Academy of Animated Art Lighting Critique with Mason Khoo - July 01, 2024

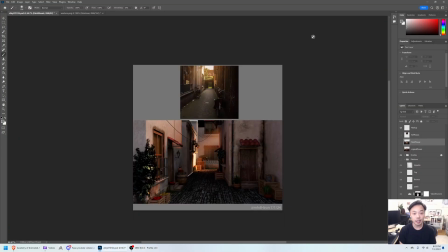0:05 Hey everybody, my name is Mason Koo. I'm a lighting artist and I'll be providing feedback for July. So we have a couple submissions from people on the Discord, so I'm just going to get started. This one's from MHD Huron. Sorry if I'm pronouncing that wrong.
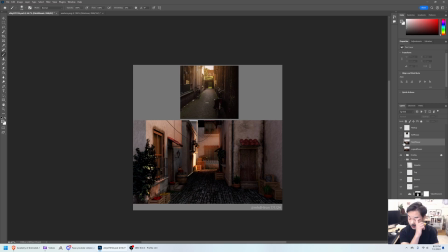0:25 So I took a look at some of the feedback that Kwon gave you. Great job. I think it's really coming along. I had a couple of things so you know one thing that I find really important when you're looking at an image and looking at a reference image to
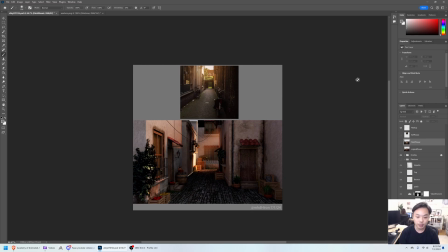0:40 kind of deconstruct you know the image as a whole is to really squint at the image so you know you'll see this in reviews a lot people well everyone will be doing this which is kind of funny but it really helps to kind of you know get rid of all the details and see what's working with the image,
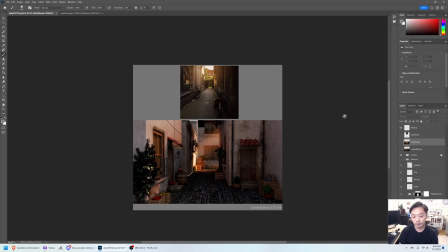0:58 if the eye is going where you want it to go, and how your value structure is working. So a way that we can kind of simulate that in Photoshop is with the mosaic filter, which is, I find very useful.
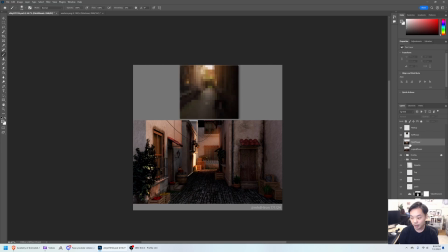1:13 It's up here inside of Pixelate. So you can see how when you do that to these images this is your image you can see what's what's going on in each image right so this reference image that you provided
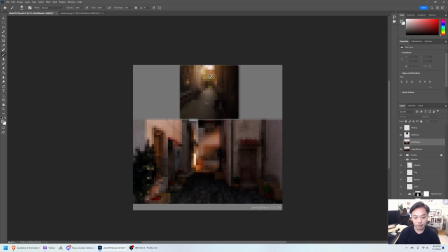1:30 you really are drawn to the middle here you can really see you know these lines pointing it's vignetted around the edge which really helps the eye go to the middle and I feel like here there's a lot of dark darks in the background that are really pulling away
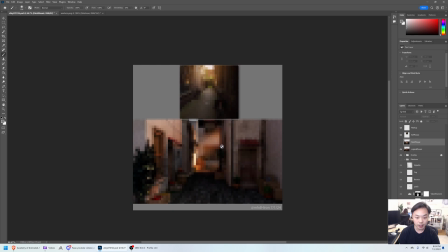1:48 from you know what I think is supposed to be your focal point which is the center so I did a couple paint overs just so we can see you know feel free to take any of these ideas that you want these
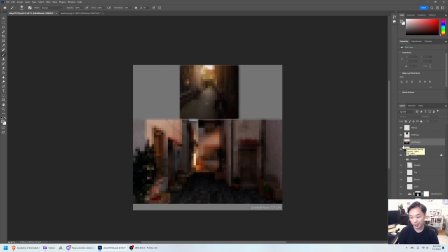2:03 are just suggestions so at the end in the end it's your work of art so you should proceed how you feel is right so if we unmosaic these so let's see,
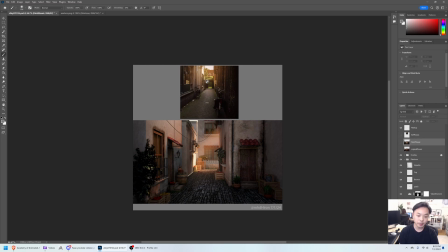2:17 here's the paint over that I did. And I think it gets a little bit closer to the feeling of what this reference image is doing. It's a little dreamier, a little more, you know, romantic feeling.
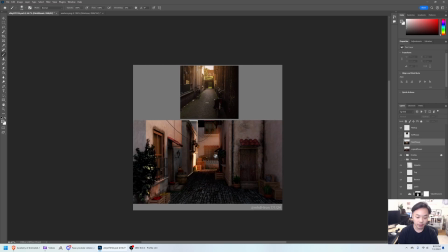2:30 I think originally, you know, a couple things with this, I think the darks back here are getting too dark. And a lot of times, you know, we want to create depth in the image.
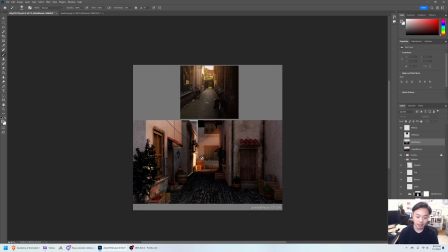2:43 So what that means is that or part of what that means is that those dark darks in the background shouldn't be as dark as what's dark as the shadows in the foreground so you know you see how this area here
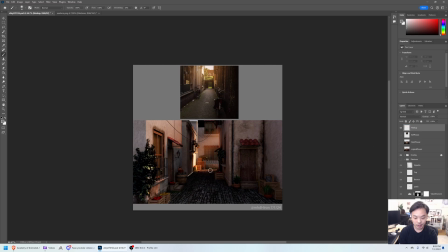3:01 is super super super dark and not only does that kind of like interrupt your eye over here it also you know in real life you would you would think that this area gets more bounce from this light hitting this wall super hard so you know you can kind of see it here there's
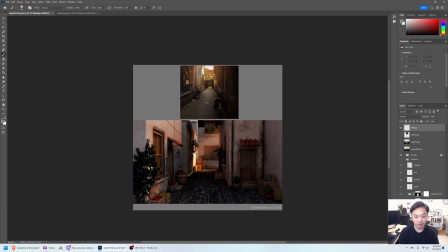3:21 a lot of light from this bouncing off of this wall here that's kind of affecting everywhere around it and I think it would be really nice to kind of get that feeling in your piece here so let's
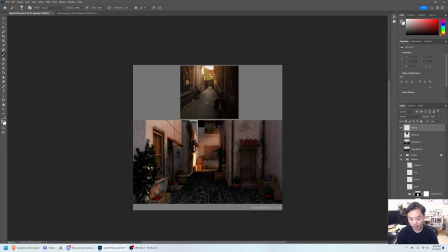3:37 take a look at a couple things that I did here so you know one thing that I was noticing right off the bat is that you're the key light in your references is greener more yellow than what you have here and you know it's not necessarily a bad thing I think yours feels more like
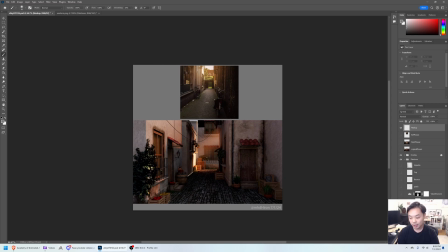3:56 sunset so there's a warmer light so you can keep this the way it is I shifted it just ever so slightly hopefully you can see that a little bit greener just to feel more like sunlight and kind of get it a little bit away from you know a sort of colored artificial light
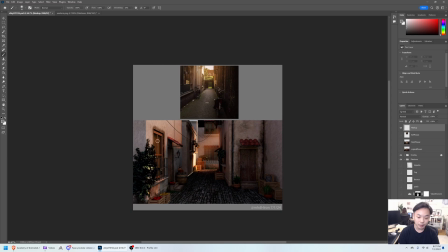4:15 but you know if you want to keep this warm look that's totally a stylistic choice the big thing here is what I was talking about earlier is kind of feeling more of that bounce from from this light
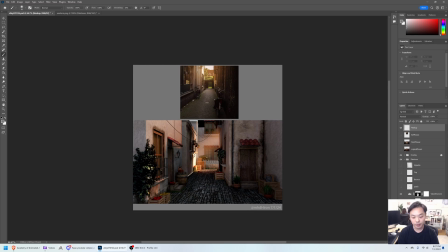4:30 hitting this wall you kind of want to feel its influence on the areas around it and there's only so much you can do with paint over but you I think you get the idea where you know you you can put another light back there and sort of kiss in a brighter feeling oh my cat just jumped down
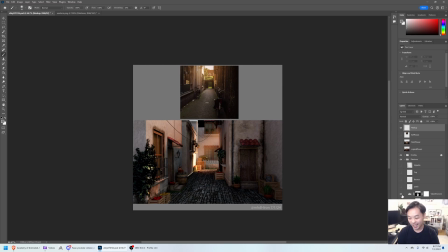4:49 so I've kind of done it here where you know really affecting this middle part more and kind of going along with that is vignetting the outside so this is something that you know
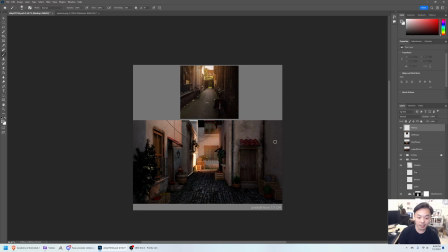5:04 certainly I do a lot in my shots I know a lot of people do I think we had a talk or I listened to a talk one time with the DP of Ford vs Ferrari and he said by default you know he just has a vignette in post-production on every single shot which you know I think is
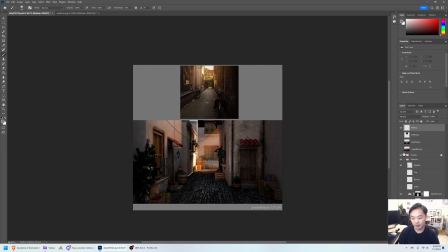5:23 pretty interesting it really helps to focus your eye to the middle and sort of let you not you know look at how interesting these leaves are on the side so you know those two things I think can really
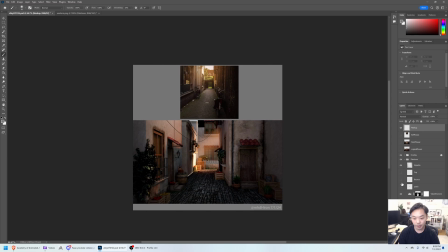5:39 help with the value structure here another thing you can see in this image you know you have this beam of light which is beautiful but it only happens because there's atmosphere right in the air there's volume in the air
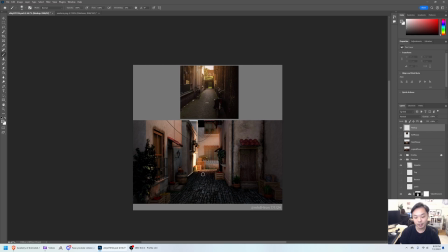5:57 so So what that means is that if there's volume in the air back here, your dark shouldn't get quite as dark as they're getting over here. And you can kind of see it here where you see how the dark darks of this background building here are more of a gray.
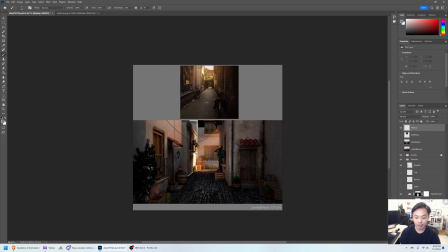6:20 It's really going to be affected by that atmosphere. This is what painters call atmospheric perspective. where stuff in the background kind of gets less contrasty. So I just kissed it in just a little bit on top here so you can kind
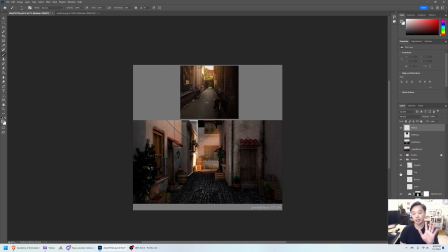6:38 of feel that it's stepping backwards as you go into the image. Here's another pass of even more bounce from this light here. I think what you have here is super beautiful. I think either cheating the render or increasing
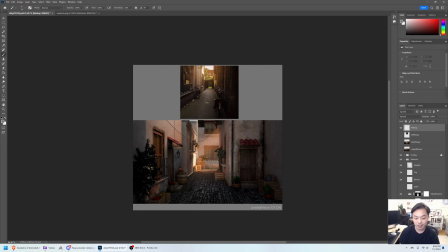6:57 the amount of indirect coming from the light hitting this wall, I think will really help you to really draw the eye into that image. And the other thing I think is, this is more of a technical thing,
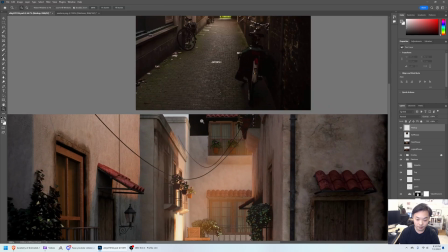7:11 it's a little bit distracting that there's this really dark wall back here.